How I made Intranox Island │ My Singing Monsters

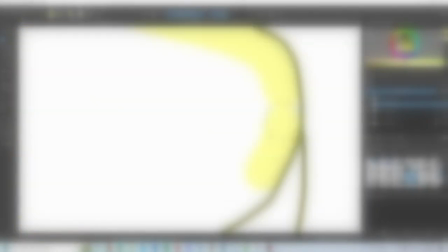[18:25]
Here I will go through each monster one by one and detail several things about them,
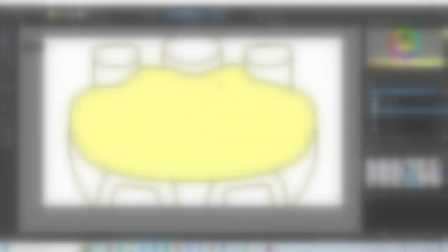[18:29]
such as how I got the idea for it, what my opinions on the monster are, and other fun bits of trivia that I have about them.
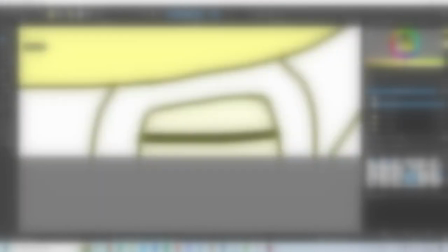[18:35]
I sketched out all of the monsters in real life first, and then used the digital art software, Critter, to go over the designs and create the visuals you see in the actual video.
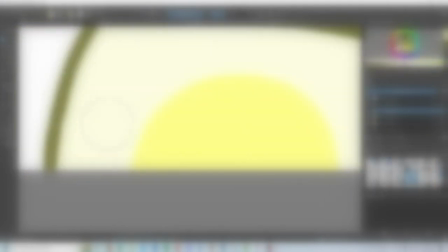[18:44]
If you want to see all of the sketches and concept art, they will appear at the end of this section.
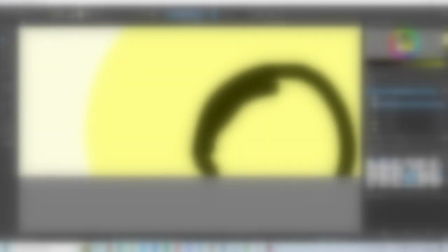[18:49]
The monsters will be listed in the order that I designed them in. Without further ado, here is the first monster I designed.
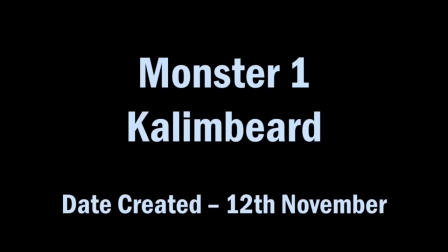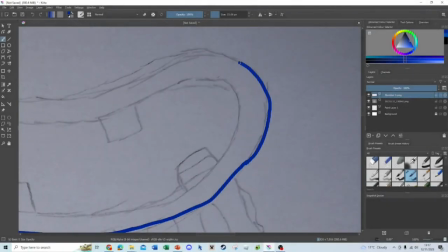[19:00]
So, the very first monster that I started to design was Kalimbeard,
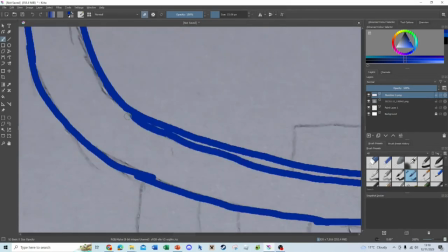[19:04]
since I thought the single elements would be a good place to start, as well as its sound being the very first thing you hear in the song.
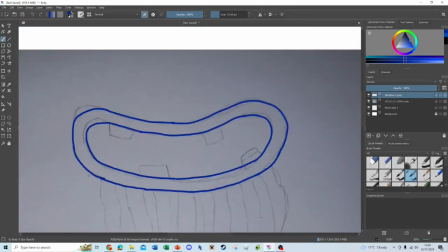[19:10]
I first played about by looking at pictures of Kalimbas and thinking about how it could become a monster design.
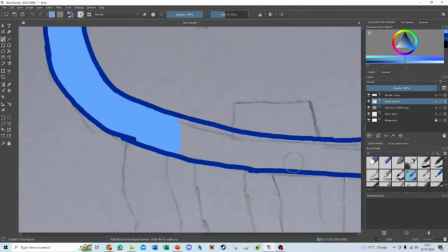[19:15]
I thought that the Kalimba's sound was somewhat crystalline,
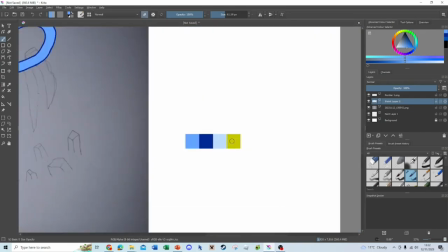[19:18]
and the keys you play on the instrument do look a bit like stalactites, so I decided to revolve the monster based around the crystal element,
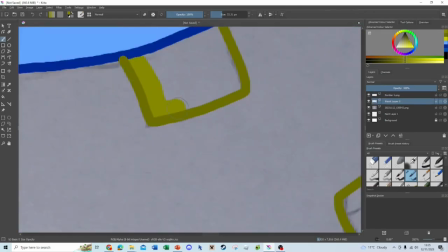[19:24]
with stalactite-like growths coming downwards. These growths then turned into a beard somehow, and now there's a random floating mouth on the island.
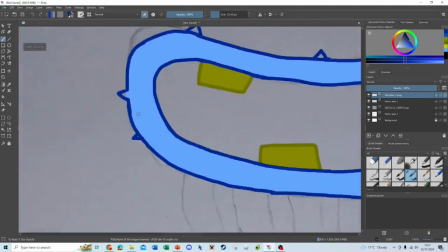[19:33]
I think that this design is the most monster-like out of all of them, despite not really fitting in with the rest of the monsters on the island.
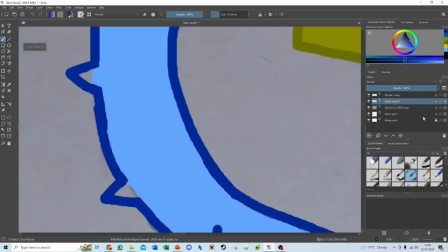[19:40]
It's still a good start to the designs though.
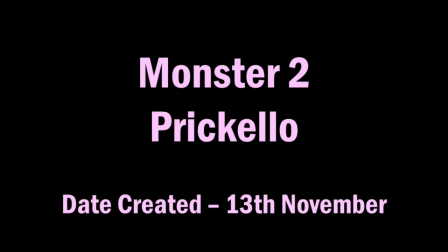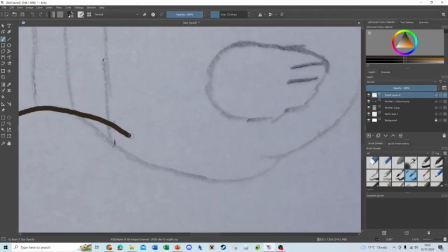[19:47]
Even though I wanted to work on the single elements first, surprisingly I made a triple element as the second monster.
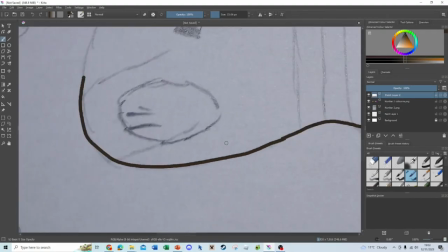[19:53]
I really wanted to make a hedgehog monster,
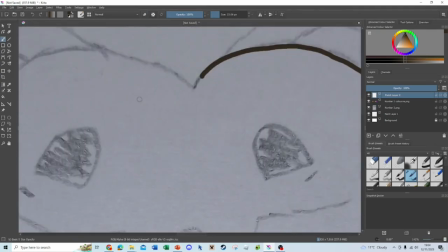[19:56]
and I thought that the strings are a calming and elegant sound that could work quite well with that idea, as well as the crystals being its spines.
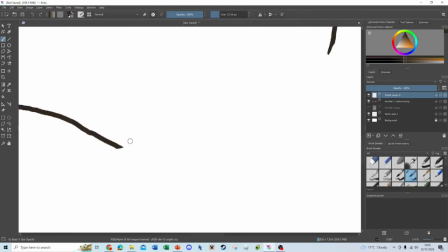[20:03]
Now, if you're paying attention, you might notice that the footage in the background isn't actually what Precalli looks like in the video. This is because this footage is from Bricello's original design, which looks like this.
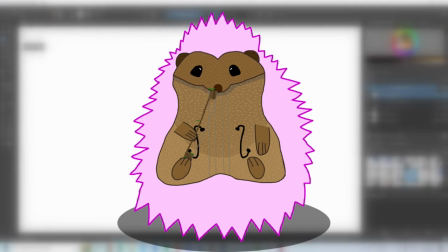[20:16]
What the hell? Yeah, I can see why I scrapped this.
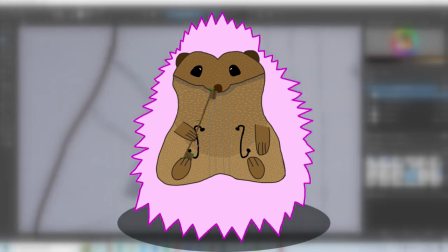[20:20]
It just doesn't look right. Something about the strange placement of the strings, and the weird way it's sitting, and how there's just a weirdly high amount of detail on the body.
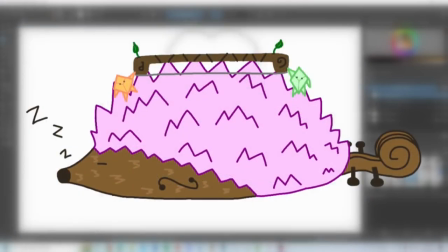[20:30]
I'm very glad I changed it, because I think the new design is a lot cuter, and the way it creates its sound makes a lot more sense.
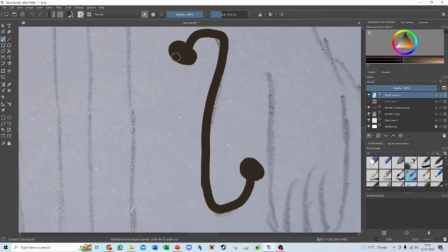[20:36]
Bricello has got to be one of my favourites.
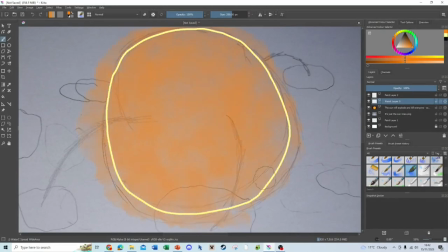[20:43]
Going back to the single elements, here is the representative of the fluorescence element, Starkit.
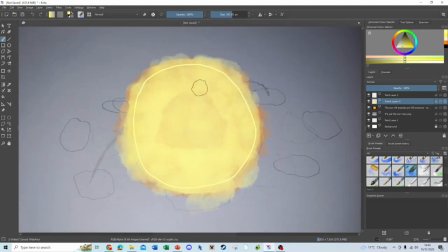[20:49]
Fun fact, Vortex, the element of darkness, was actually thought of first before I started designing any of them, and I wanted a counterpart to it.
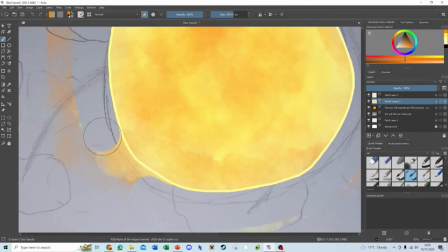[20:58]
I chose another celestial body, a star, and based Starkit's design off of that.
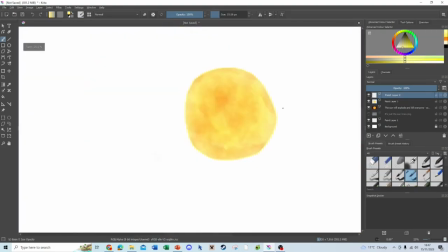[21:03]
I think the way it makes a sound is really creative here, with its solar flares being shot out at asteroids that make drum kit sounds.
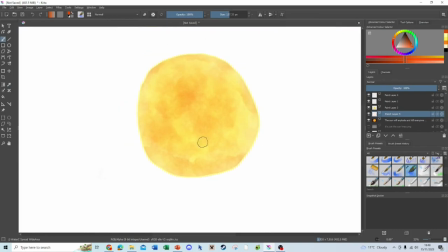[21:09]
I'm also a big fan of the way I make the fiery texture for its body.
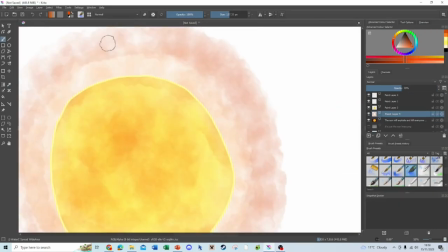[21:13]
I'm relatively new to using this software, and I'm glad I managed to create a convincing effect with such little experience.
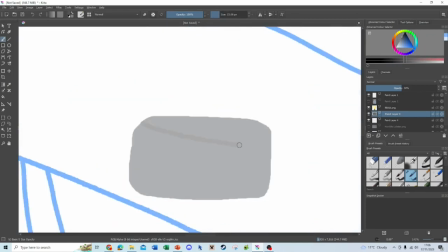[21:24]
Being the main melody to the light, I knew that I had to make Crustacean's design good, and I think I succeeded, with it being pretty funny, yet really weird.
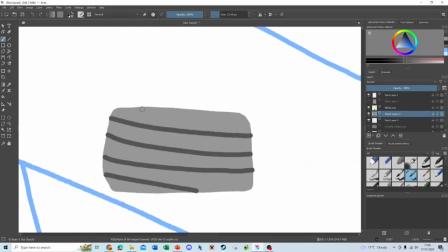[21:33]
My favourite part of the design has got to be the random reed that just is plastered on his whiskers for some reason.
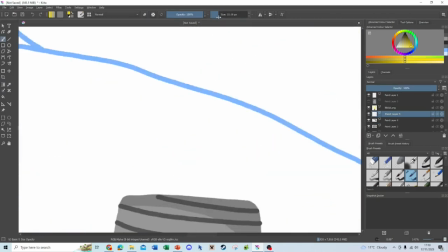[21:39]
It reminds me of the cello head tail on Bricello. It took a long time to get the colour of the arms and the claws of it right, but I think I finally made them look somewhat natural.
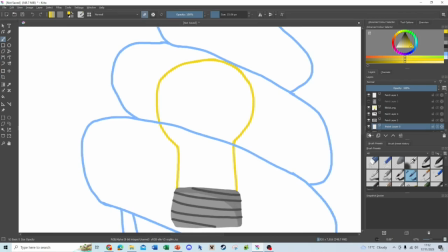[21:48]
When you think about the design for too long, it doesn't really make much sense. The shell is supposed to be see-through, and yet you can't see its body through the shell?
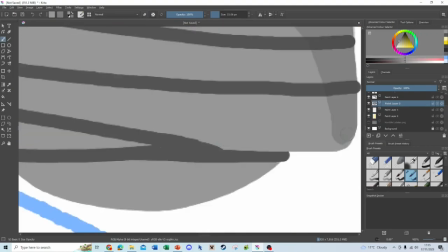[21:56]
Yeah, well, whatever. It's just still pretty funny. Oh, and by the way, the reference sketch image I was working from looked like this.
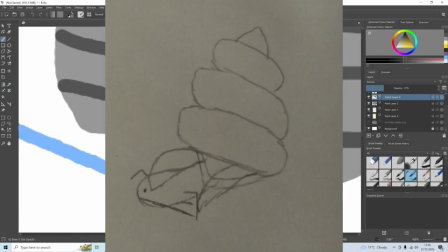[22:03]
I'm surprised I managed to get such a good design considering what I was working with here.
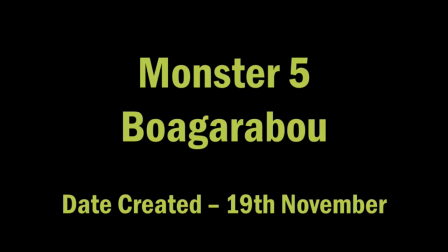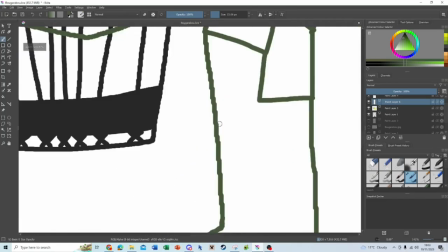[22:12]
Continuing the theme of light monsters, next up we have Boa Garabo. Snakes are my favourite animal, so naturally I wanted to make a monster out of it.
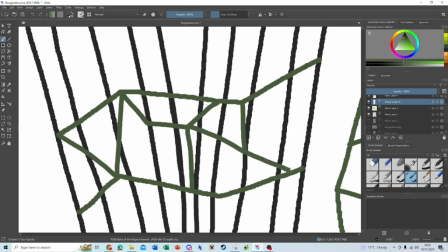[22:20]
Sticking with the crystal representatives, I decided to make the snake entirely out of crystals, wrapped around an actual Bogarabo.
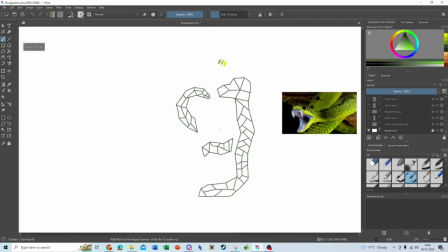[22:27]
The design also represents the sound quite well too, with the rapid fire notes in its track being played by the tail, and the single ones being played by the head.
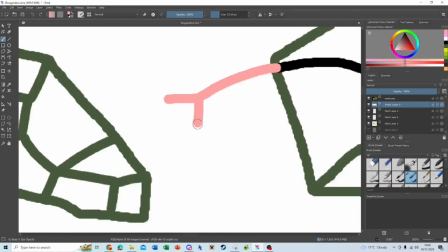[22:35]
If there was one thing to change about the design, it would probably be the eye.
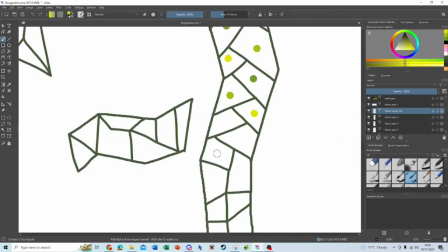[22:39]
I originally wanted the eye to be a diamond-shaped crystal, but I changed it last minute to be a normal eye shape, a decision I probably shouldn't have done.
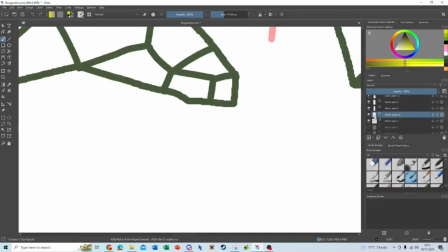[22:47]
But overall, I really like the transparency of the different segments on its body, and its sound being a nice subtle percussion that I think really works well with the others.
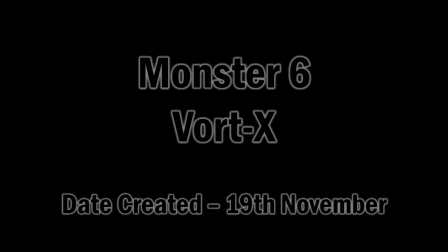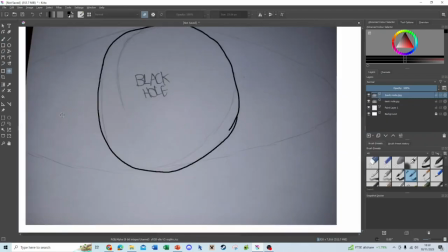[23:01]
That's right, we've finally got our first dark monster. Vortex was briefly talked about earlier, being the counterpart and inspiration for Starkit.
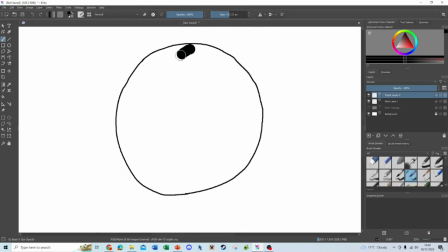[23:09]
For a deep, heavy bass sound, I thought that a literal black hole would be a great way of representing it.
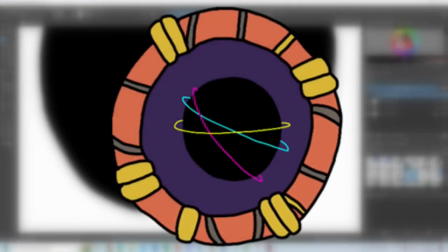[23:14]
If you look at the element for darkness, you'll see that there are 3 brightly coloured rings circling around a black circle.
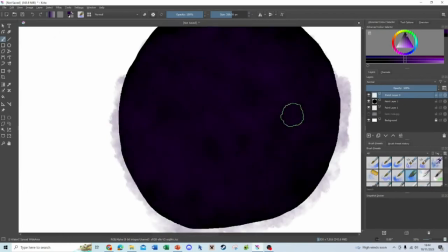[23:20]
This was part of Vortex's original design, but they were scrapped after they looked somewhat tacky and didn't really represent the darkness element too well.
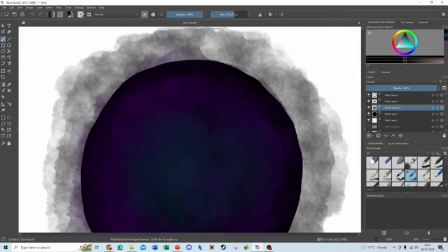[23:28]
It's also kind of funny to just think how there's a literal black hole that's just casually living with every other monster, a thing I pointed out in its description.
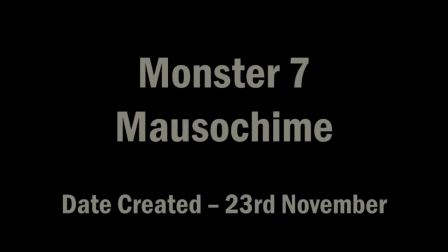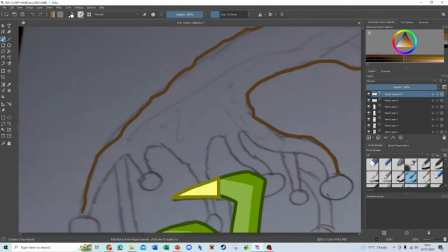[23:42]
Finishing off the single elements, we have Morse Chime. Intranox Island was created nearing December, which meant Christmas was coming up at the time.
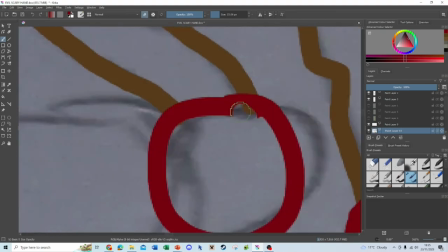[23:50]
I was trying to come up with the design for the echoing bell sound in the song, when I found some red bell Christmas decoration things we had.
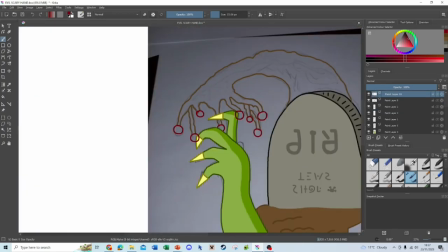[23:58]
I then thought about how I could play around with this concept, and the red bells were eventually turned into red fruits on a tree.
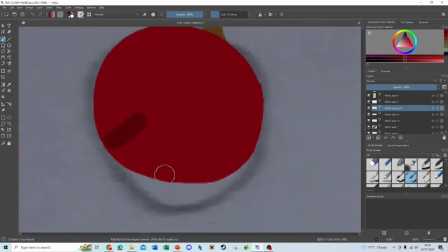[24:04]
I also needed an element for this monster, considering I hadn't actually thought of the 4th element for the island yet.
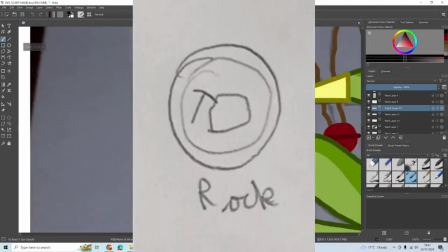[24:11]
After trying a few concepts like ink or stone, I eventually settled on the spooky element.
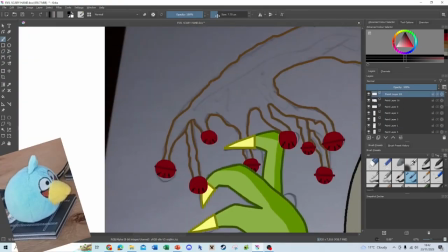[24:16]
What? Huh? Are you talking about me? No, not you!
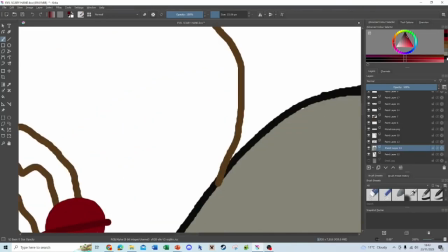[24:20]
Anyway, with this new element of supernatural, I made a hand rising from a gravestone, and thus Morse Chime was born.
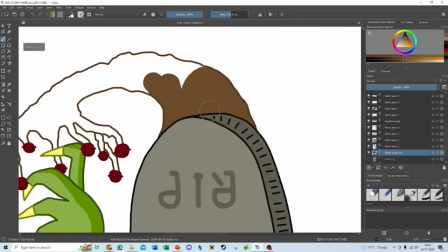[24:26]
I'm really happy with the progression of the idea for this monster, and I think that this scary zombie hand represents the eerie echo of the bells very well.
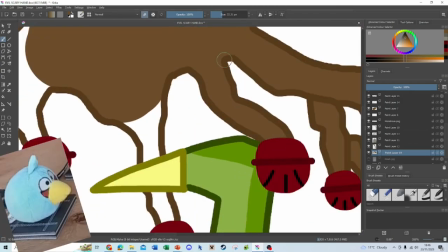[24:35]
Hey, wait, what does the text on the gravestone even say?
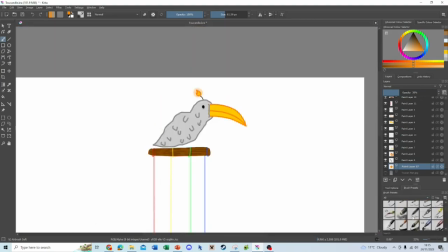[24:42]
Whilst most islands have a castle base, Toucandle is the one to make the bass sound on this island.
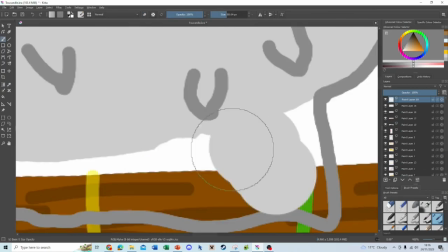[24:47]
For the light side, I was really struggling to think of an idea for the bass monster.
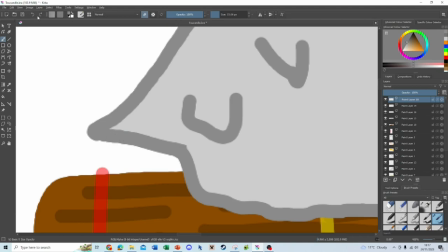[24:52]
I first considered doing a pun with a bass playing the bass, but that idea didn't really turn into anything.
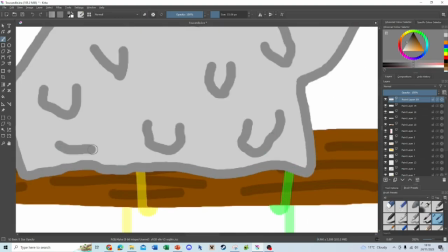[24:57]
I then tried some more animals like a lazy sloth, and some other light things like a lamp, but nothing really ended up being too good.
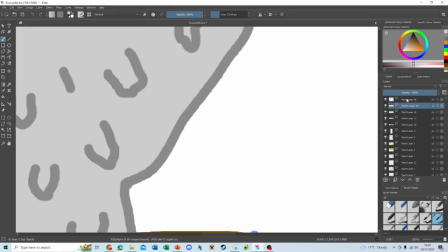[25:05]
I then made a bird that bent down to reach strings on a platform it was on,
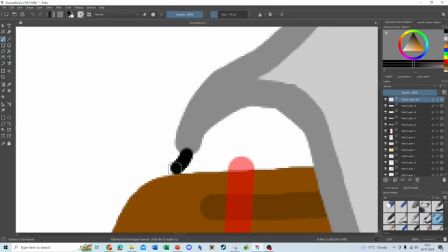[25:10]
and after searching for a light-emitting object I hadn't used yet, I settled on a candle and made the whole bird out of candle wax.
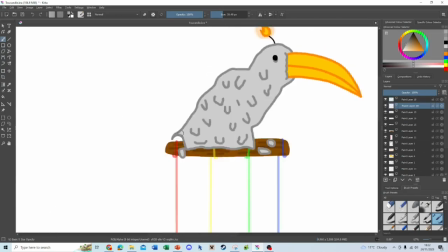[25:16]
The wax justifies its flexibility, and its description is pretty funny as well. The name was also a given, the pun just works too well with the monster design.
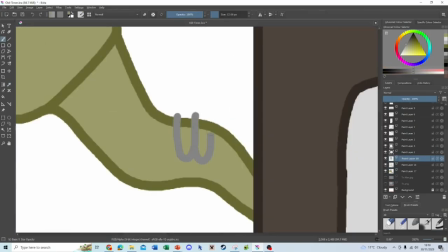[25:30]
Back to Dark, I had the idea for a television-like monster since the beginning.
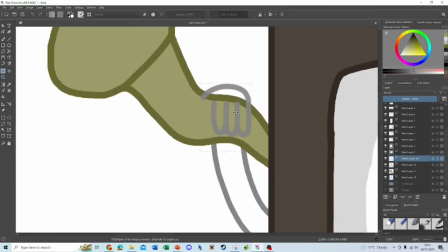[25:34]
As soon as I made the creaky synth that plays the main melody in the dark half, for some reason I just knew this had to be an old-timey television.
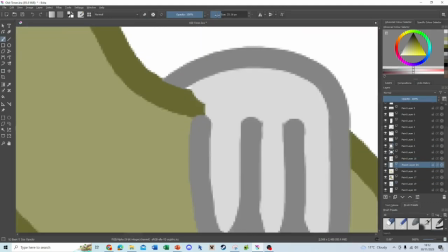[25:42]
It took quite a while to get the width and colour of the mechanical arms right,
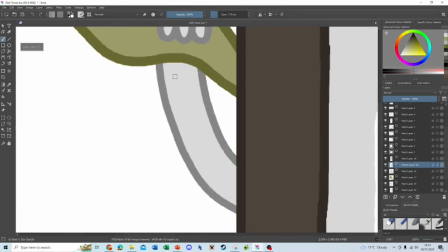[25:46]
and the hearing aid that it holds was originally supposed to be a gramophone, but it was eventually scrapped in favour of the horn.
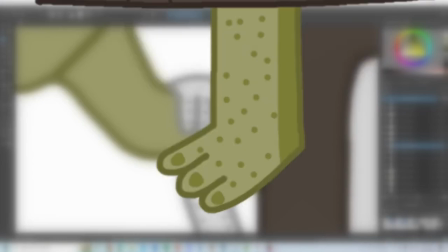[25:52]
The gross, disgusting, horrible foot was also not a part of the original design.
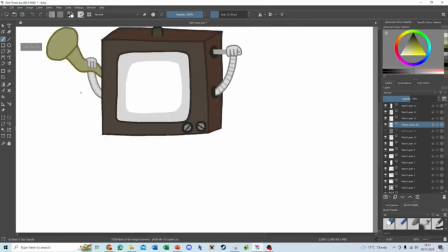[25:58]
It was originally an adjustable platform that would extend based on the pitch, but it was scrapped in favour of the foot, which makes the design feel a lot more like a monster.
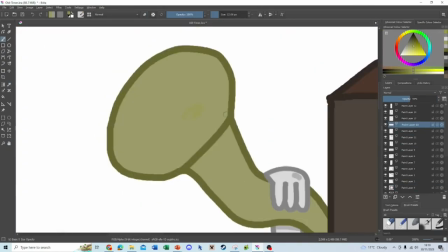[26:06]
I'm also a fan of all the scratches and marks on the body of the television too. It makes it look like it's been around for quite a long time.
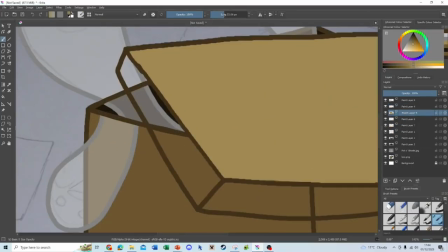[26:17]
Ah, look, another synth monster.
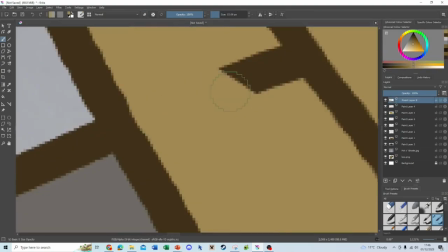[26:19]
The strange sort of sound of the synth made me think of a ghost or a chill, which resulted in this idea.
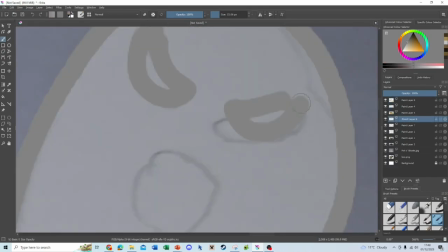[26:26]
I'm a big fan of the little details of this design, such as how the lid of the box the ghosts are in is slightly ajar,
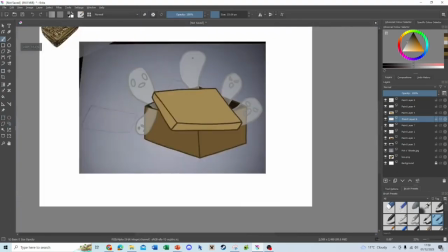[26:33]
as well as the little purple mist that's coming from the inside.